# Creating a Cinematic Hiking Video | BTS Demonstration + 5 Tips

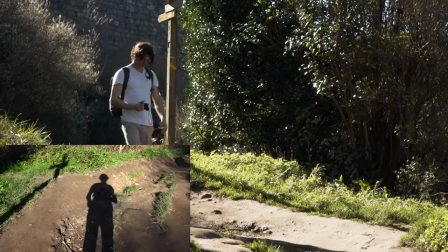(4:09)
of shadow shots today we've got nice sun behind me so just walking like that slow motion works pretty well here as well just filming a
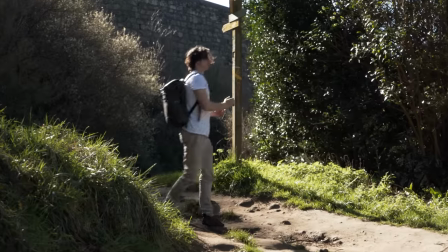(4:15)
shadow and the other way is to get some shots as if they're from your perspective but they are actually smooth and more well planned out so this is
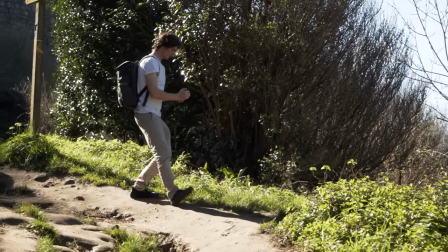(4:22)
kind of like the journey as well it's almost as if like we're we're moving left to right here as if we're kind of looking this way and
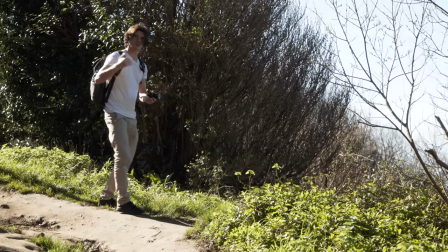(4:29)
hiking this way and we're going to film each shot as if it's kind of on the journey we don't want to be walking panting going on
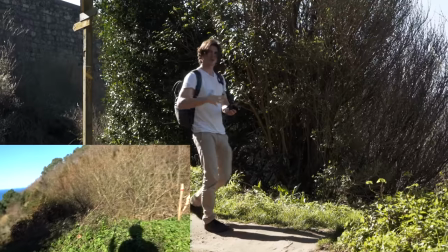(4:35)
the hike and then suddenly it's like still shot we'd rather continue the motion of that so if we've just got shot for example of our shadow
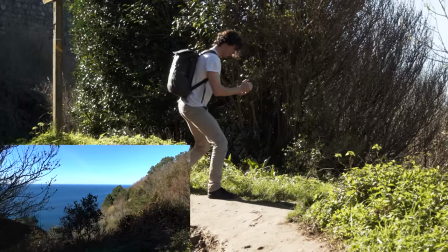(4:43)
or of us walking it's really cool as well to cut to a shot as if we are walking this way going left to right as if we're
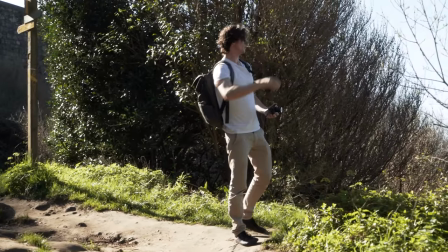(4:50)
just kind of walking past and the movement of the camera is going to reflect the movement of your own viewpoint as well including
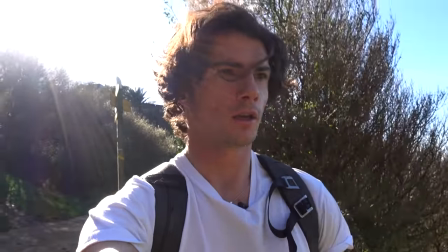that in your video is going to really glue everything together it's going to kind of be the glue within your video that's going to go in between your nature sequences and that is actually what tip number three is which is nature sequences it's almost kind of like I planned out this video. What you're going to want to do during your hike is stop off wherever you see beautiful nature and you want to go to capture that and not only just one shot you want to go to try and get a sequence of that nature. So rather than stopping off and being like oh nice shot nice shot nice shot as if you were taking photos when you get when you stop off at a nice place you're going to go and create a little kind of four to five shot little exploration of that nature you might get some almost kind of macro style shots you might get some establishing ones but you're going to kind of want to lead the audience in and if you start doing that in between either your vlogging pieces or your your kind of journey first person pieces then it's going to be a really nice mix of this is my perspective this is where I'm going this is the hike and bam into a cinematic natural sequence and then out again on to the next point of your journey
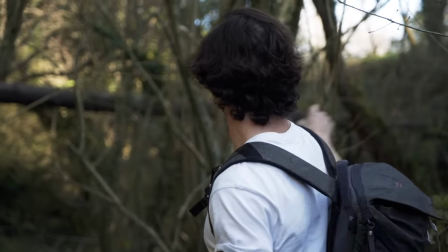(6:04)
okay so right now we found a really nice bit nature we've got this tree kind of dead tree just across there and
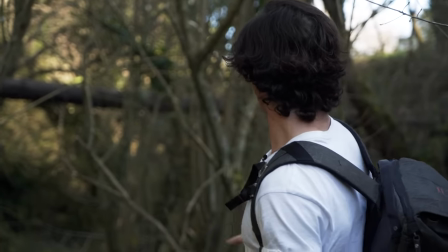(6:12)
like lots of like there's different kind of dappled light small stuff growing here so for example if I was hiking across here and I came across this I want to kind of lead the viewers in here have a little exploration as well so the first thing we could do is get a nice
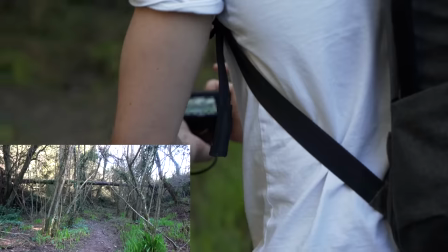(6:24)
lead in establishing shot and
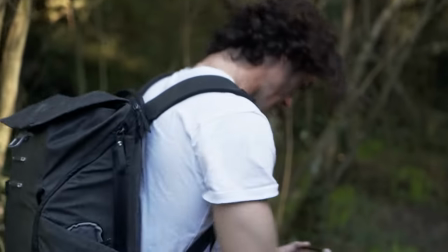(6:28)
move in like that we're gonna try another one from here I think I get my feet too muddy and
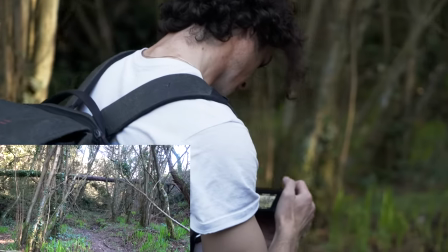(6:35)
get a shot where we're really nicely leading in to
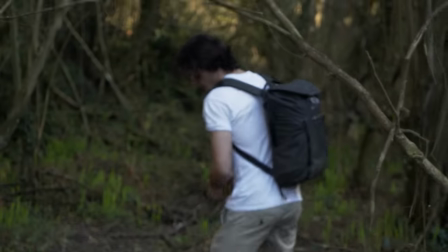(6:42)
this bit of nature here. Some really nice dappled light on the floor here. What I really love to do.
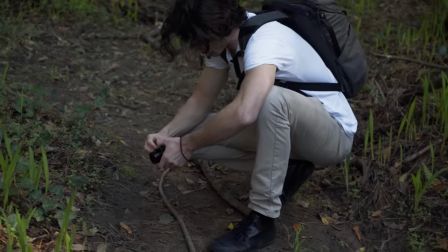(6:48)
If you saw my video where I'm creating epic nature sequences that's kind of like a little little master class just on this thing
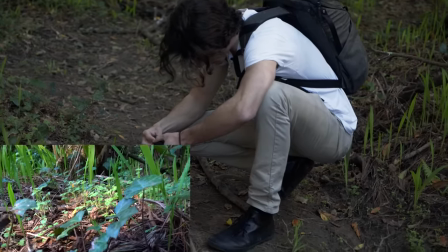(6:56)
in specific but for example we can play with the dappled light here get some shots of these little plants growing out.
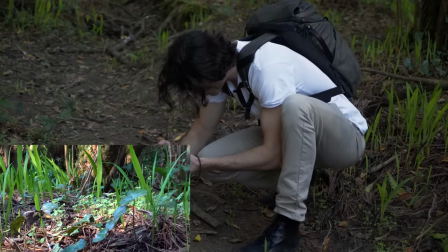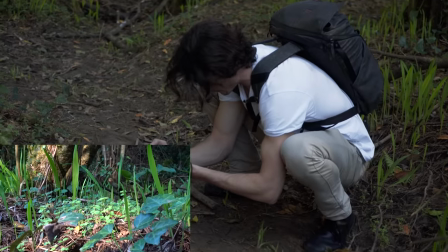(7:10)
We're also practicing our squat, which is great for the hip flexors.
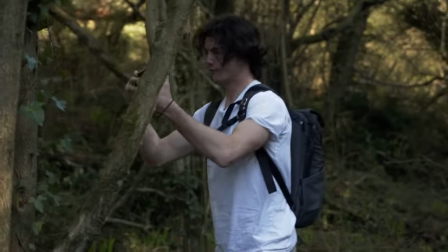(7:14)
Looking around, just using observation, I really like this vine climbing up this tree here, or this branch more like.
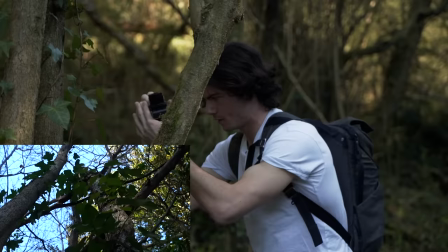(7:24)
Hair around my face so I can actually see. That's really nice. I love these kind of shots.
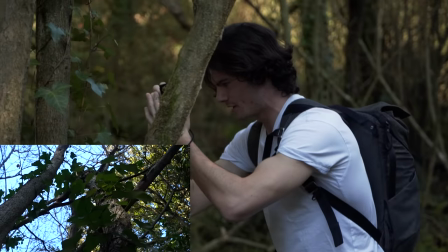(7:28)
When you have a kind of light, like illuminating leaves, it does something to the fields, you know.
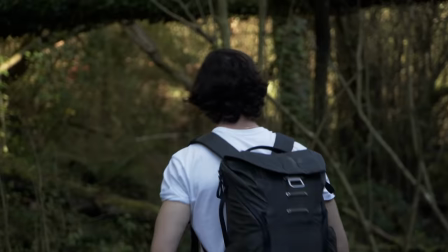(7:36)
It gets me feeling. and maybe just like two three more shots I mean we only really need four or five good shots in a nature sequence
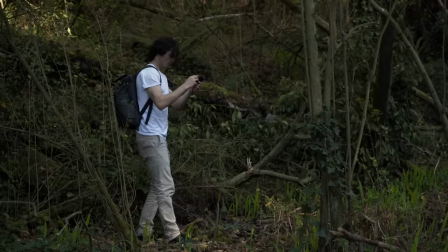(7:43)
so this tree over here with the light for example could look pretty nice
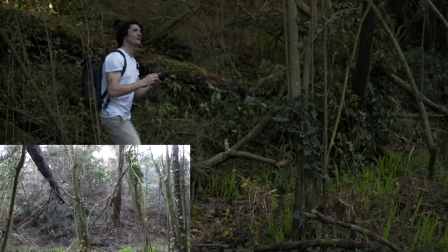(7:50)
sometimes overexposed sky can look good sometimes it's not so good so it's really kind of hit and miss but I do like the sun peeking out here I'm just imagining
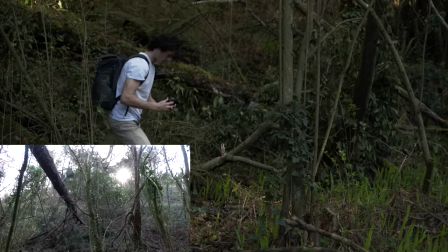(7:58)
some of the sound design I can do here add in a few bird noises and stuff I think would be really nice also
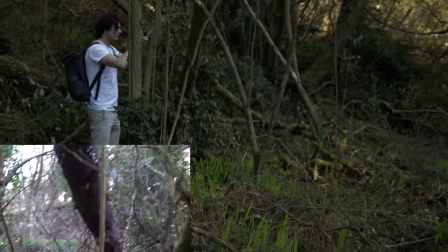(8:06)
with that and get a close-up of the tree branch.